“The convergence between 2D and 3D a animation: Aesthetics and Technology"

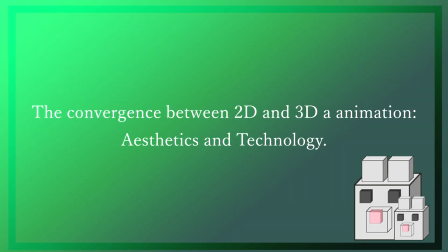0s
This presentation will cover the aesthetic and technological convergence between 2D and 3D animation styles.
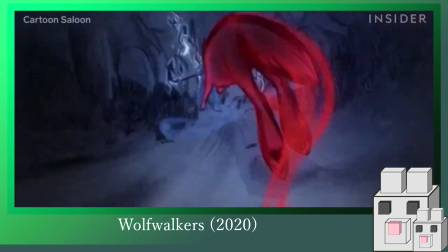6s
I will go over said convergence and explain how these mediums have enhanced animation,
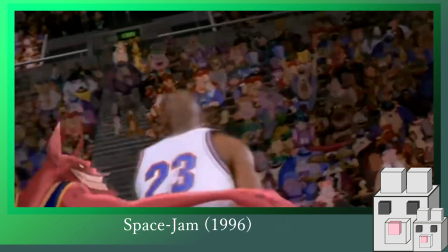14s
dissecting some of its innovative processes, showing you, the viewer, why these advancements are valued within the present.
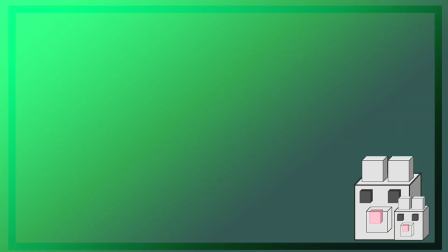21s
I will try my best to cover a grand scope of mediums, such as video games, animated films, television, and others. Now, our technological-based society has enabled animators of all
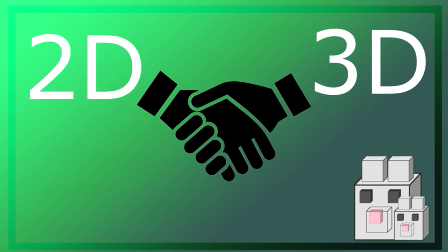34s
sorts of calibers to allow the collaboration of 2D and 3D spaces.
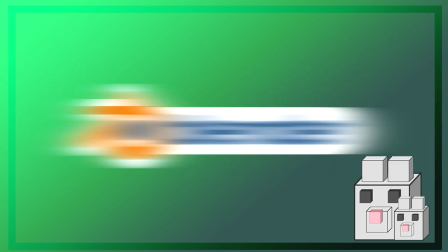39s
Programs such as Photoshop, Blender, Maya, even Procreate can work in tangent with each other.
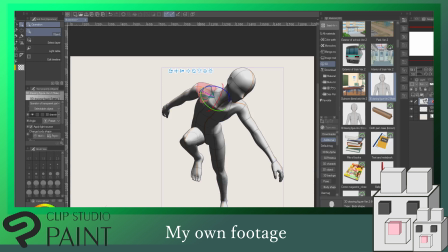45s
Even Clip Studio Paint has 3D tools that can be used to aid animators.
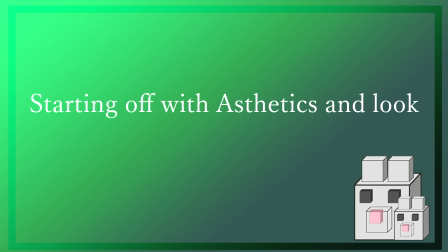50s
Firstly, we'll take a dive into some of the processes and how this is actually developed. I'd like to begin this segment by showing you two circles here.
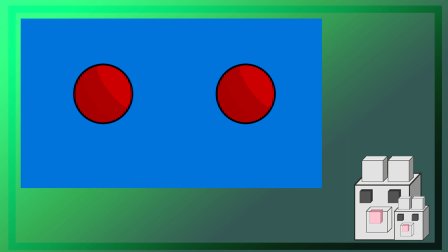60s
Now, I'd like you to guess which one of these spheres is the 2D image and which one is 3D. If you guessed one or the other, congratulations, that is incorrect.
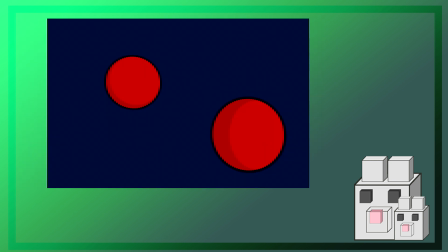70s
You see, both of these spheres are actually 3D.
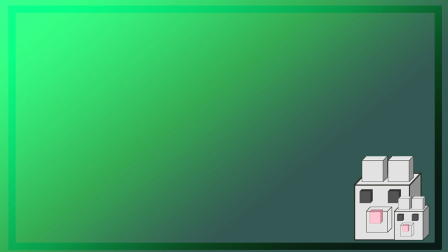73s
This right here is a simplified version of using 3D tools to convey a 2D aesthetic. With the use of solid colors, a toon shader, and outlining, this can emphasize a 2D look.
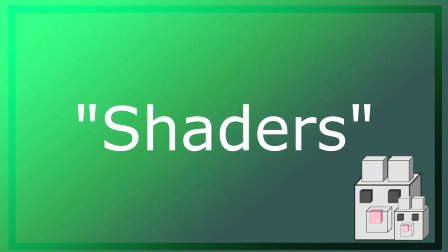86s
To those unfamiliar with the term shaders, this refers to the compositing of textures, nodes,
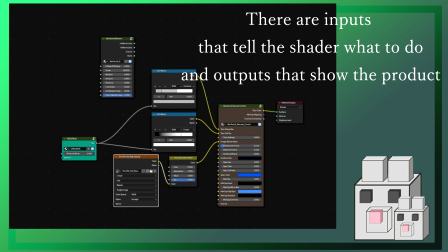93s
and other options within the 3D environment on the model in question.
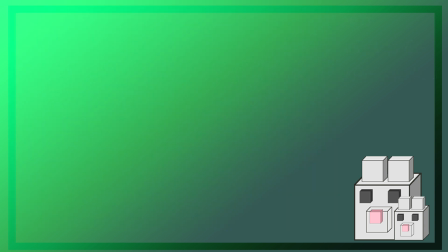99s
In this case being a circle. Now let's look at a more complex version of this actually within the field. Here we'll be covering 3 different IPs. In this first section we'll be looking at the use of vertex normals and outlining.
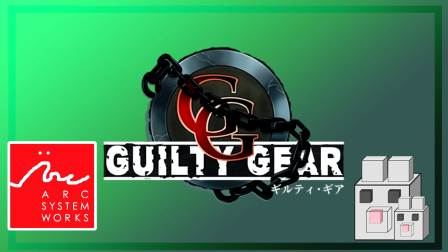116s
Our example for today will be Arc System Works Guilty Gear series, specifically Guilty Gear Sign.
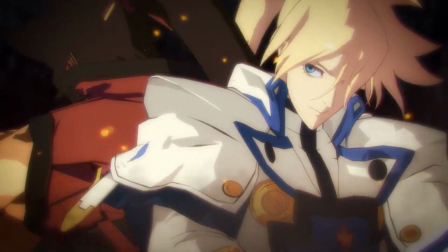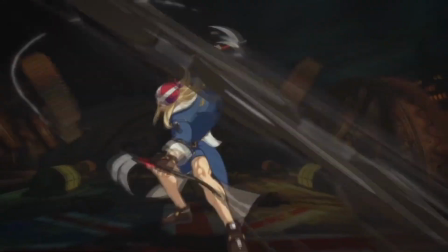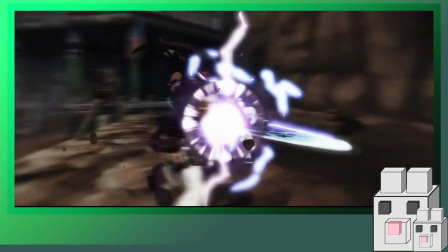135s
Guilty Gear Sign is a 2.5D fighting game.
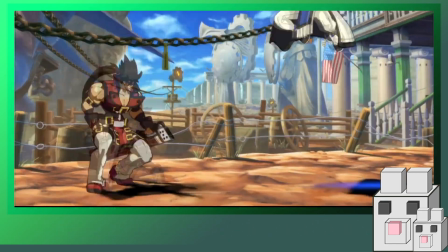138s
Unlike other successes of this genre, such as Street Fighter or Mortal Kombat, which pertain to a more 3D realistic approach,
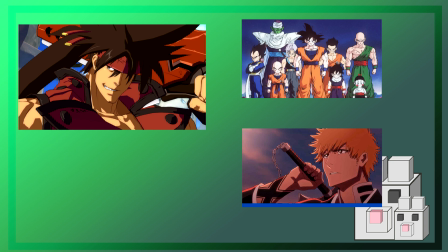146s
Guilty Gear visuals pastiche the look of traditional 2D Japanese animation styles. Now, in order for this look to be achieved,
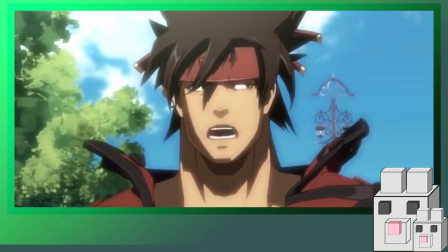155s
the developers had to employ some interesting techniques in the 3D space to make it have a 2D look.
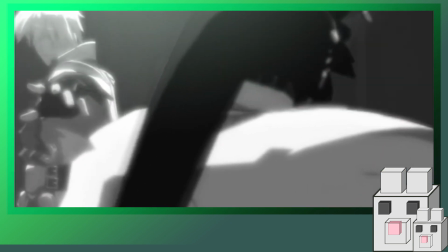162s
Within Guilty Gear's game engine, there is a unique direction-based lighting system.
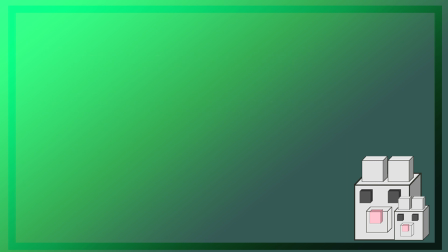167s
This is calculated by its shaders. Now, one problem that can arise is how certain aspects of how shadows appear.
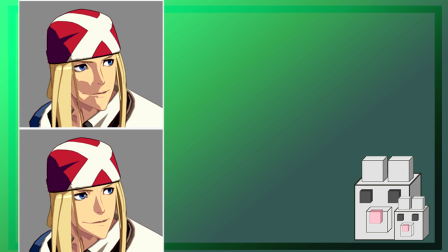175s
Here is an example from an interview that Arc System did, where they showed off what their models would look like without this unique system in place. This is where vertex normals comes into play.
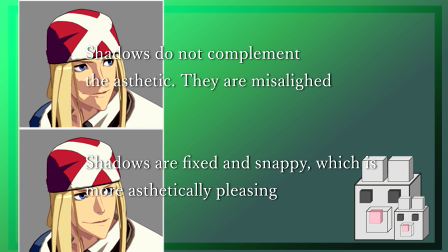190s
When the 3D models are being created, how the model's shadows transition over lighting direction is automatically done.
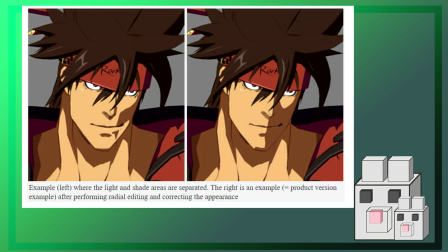198s
However, this can be edited via the vertex normals, in which the vertices, meaning the fundamental building blocks of the models,
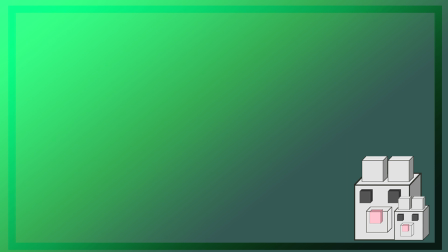207s
can be rotated manually to make the transitions for the shadows more snappy and sharp or smooth and seamless.
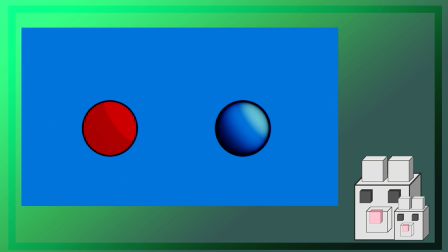214s
Patterns can also be imprinted this way, achieving a desired look.
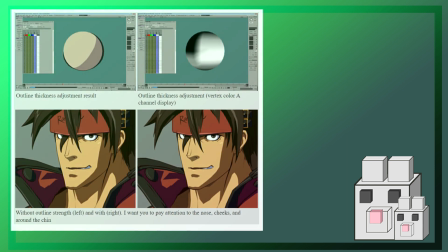218s
Using the shader and adding some outlines, we can gain an appearance that is very toon-like.
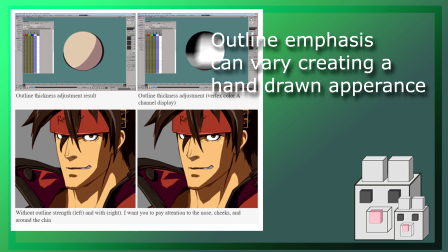225s
These outlines can be emphasized whether for dramatic effect or to convey more movement.
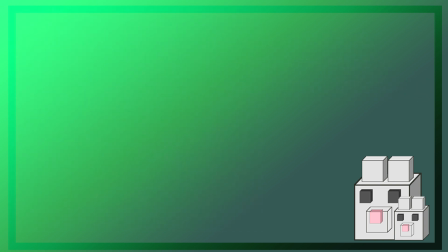232s
Speaking of movement, let's move on to movement and texture. We will be looking at the well-critically acclaimed Netflix series Arcane, based on the League of Legends franchise.
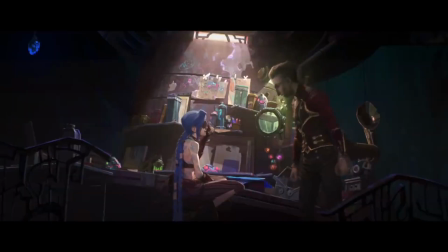253s Half a dozen enforcers, dead!
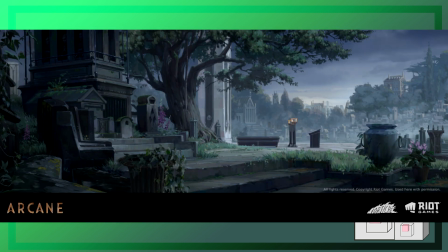255s
Arcane is set in a utopian world where two sisters are on opposing sides of a conflict between the rich and the oppressed.
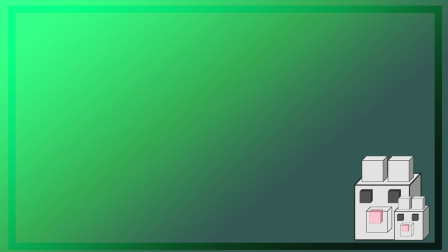263s
Where Arcane is held highly regarded for is their use of 2D digitally painted textures.
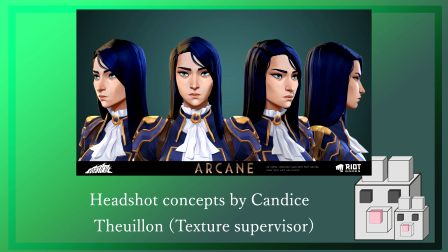272s
The look they achieve using this with its 3D assets is akin to a paint-like spectacle.
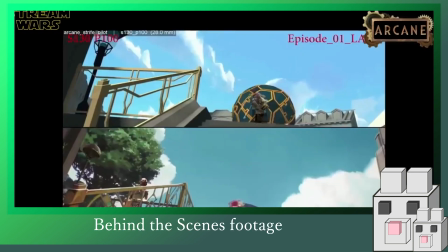281s
Here's an example of a before and after when these textures are fully applied on with its seamless lighting system.
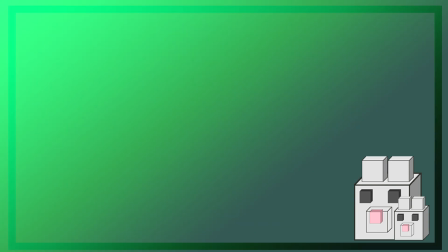290s
The animators' intentions were to adapt their previous existing characters from their digital paintings
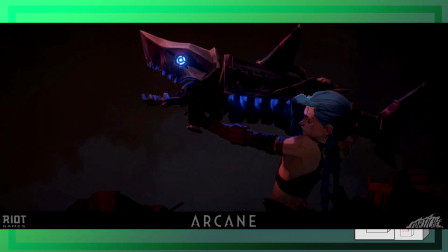299s
and adapt them into a 3D formula.
Everyone wants to spend a little bit of time up close and personal, and cinematics are sort of a way to provide that like high fidelity, close-up experience with the characters in the world.
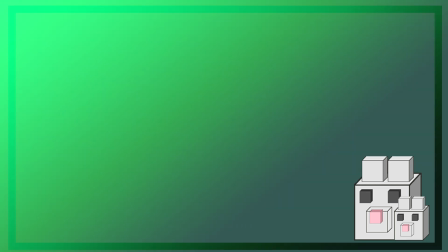313s
Onto the movement aspect.
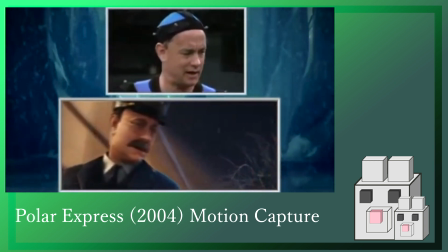317s
Unlike a handful of 3D animation, they stick to using keyframing instead of motion capture.
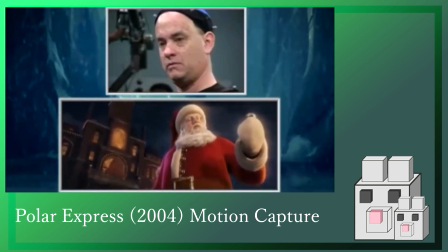325s
Criticisms that can be said using motion capture is that characters feel stiff and almost uncanny valley when they move.
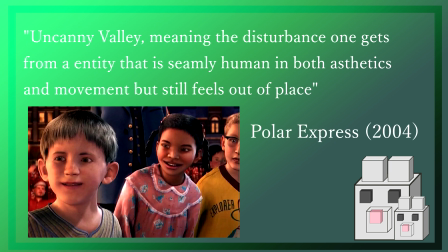334s
Therefore, they apply techniques such as squash and stretch to convey exaggerated expressions and movement.
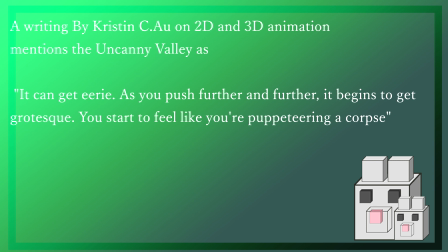341s
In fact, I was convinced that Arcane used motion capture.
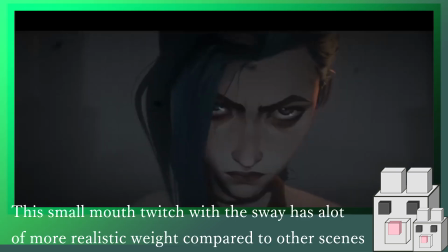346s
However, I personally did not feel disturbed by the uncanny valley. Therefore, that made me do some more research, in which I found out that they do not use motion capture.
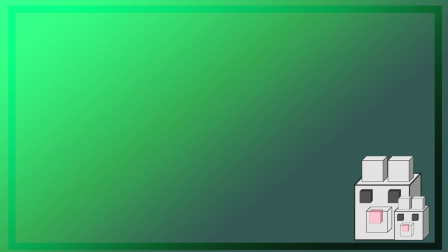358s
This is very similar to some of the old Mickey Mouse cartoons. But why take this stylistic approach and not go for a more Disney, Pixar look of 3D animation?
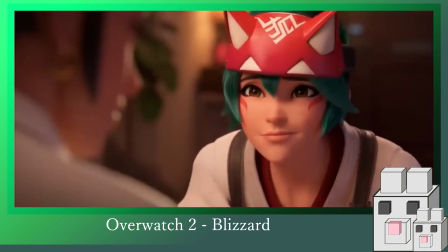372s
I think some of these set pieces can speak for themselves.
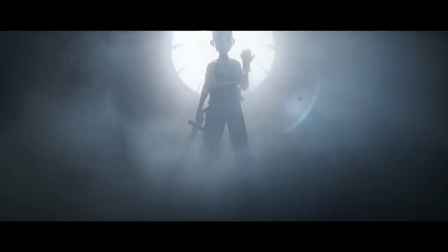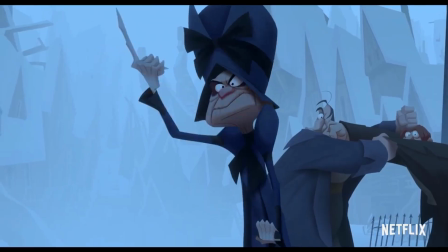381s We all sin. If I bring a couple rounds with me, then we all win. I came back and brought the crown with me.
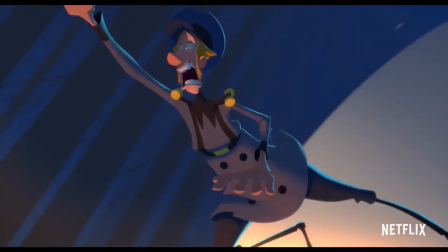387s The king's dead. Break your necks and take your neck, cause everybody's on your head.
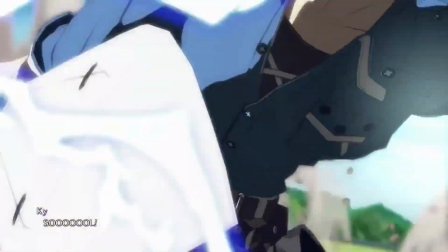392s This might kick your butt, go run them up, then pay my nail. Never learned to raise my hand. Was too busy raising hell.
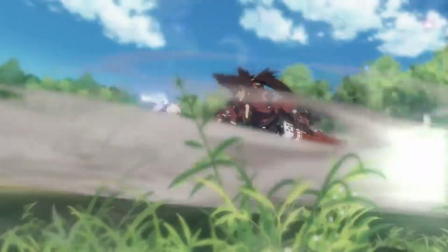398s Everything I know I am. You should go and save yourself. Thought you had my number, huh?
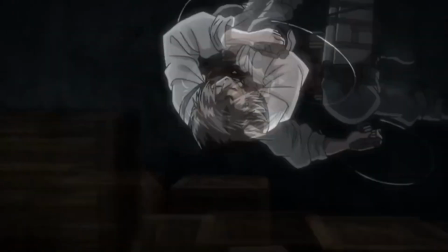402s Congratulations, played yourself. Underground utopia, dynasties in dystopia.
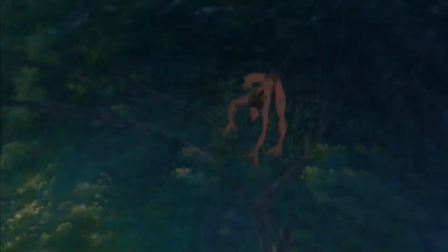407s Fear is never an option. Sometimes it's not a real phobia.
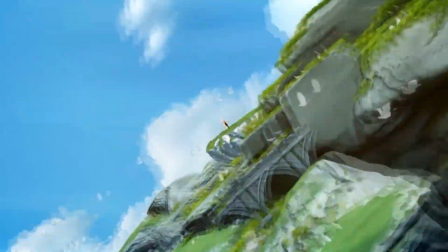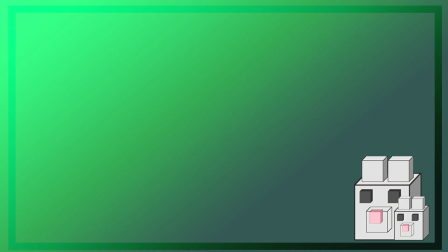418s
This convergence focuses so much on the emphasis of movement and aesthetics.
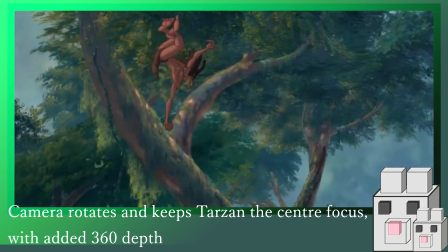423s
With Tarzan's 2D drawings over 3D rendered backgrounds, it's complex, immersive, and very intuitive.
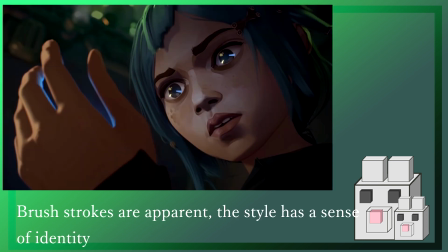431s
Meanwhile, to the likes of Arcane showing off the digital paint brush strokes on its characters, showing the artistic personality,
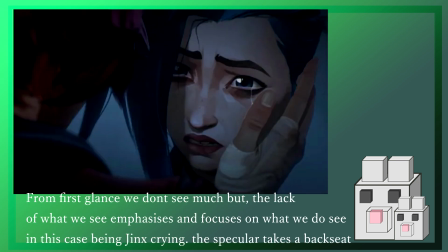438s
but not being afraid to hide such details in order to focus more on feeling and emotion.
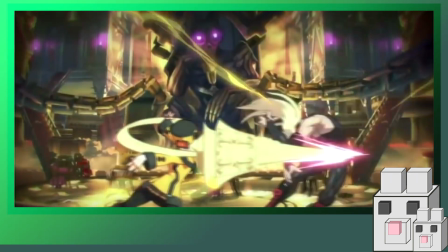443s
Then we have Guilty Gear. Actions are powerful and fast, carrying a lot of weight.
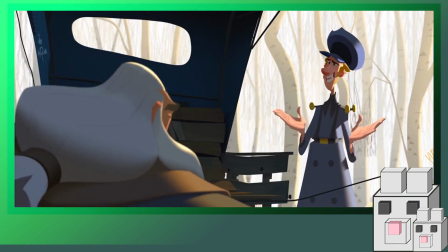449s
And we have Klaus, more gentle and goes for a soft and nostalgic approach.
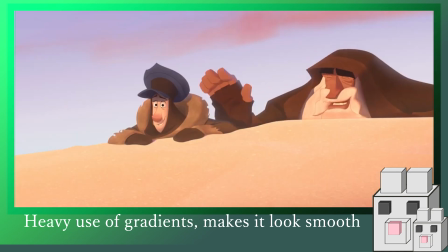454s
Its soft rigged lighting captures that Christmas feel that it wants to get across to its audience.
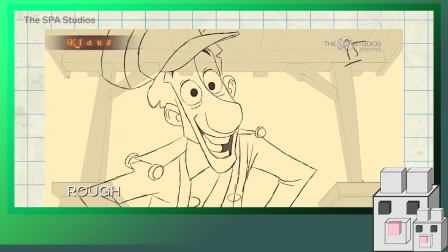460s
The feeling of warmth and safety. This employs 3D aesthetics onto 2D animation with its lighting.
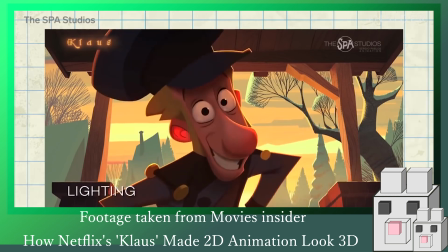467s
Therefore, the characters themselves feel like 3D models, but in actuality, all the animation in Klaus is 2D.
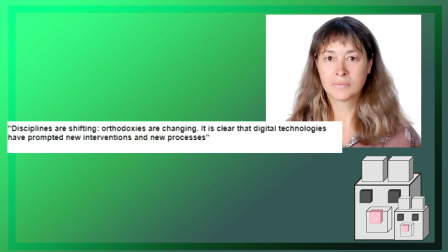476s
Although an author by the name of Jane Pilling talks about how disciplines and orthodoxies within animation are changing due to technology, which is prompting the new inventions that
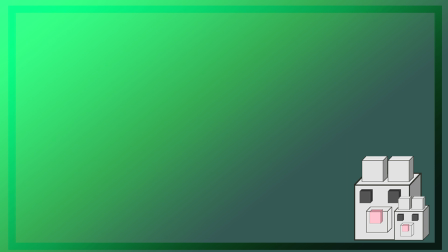489s
essentially is getting rid of traditional means of animation to fit in with society's wants and agenda.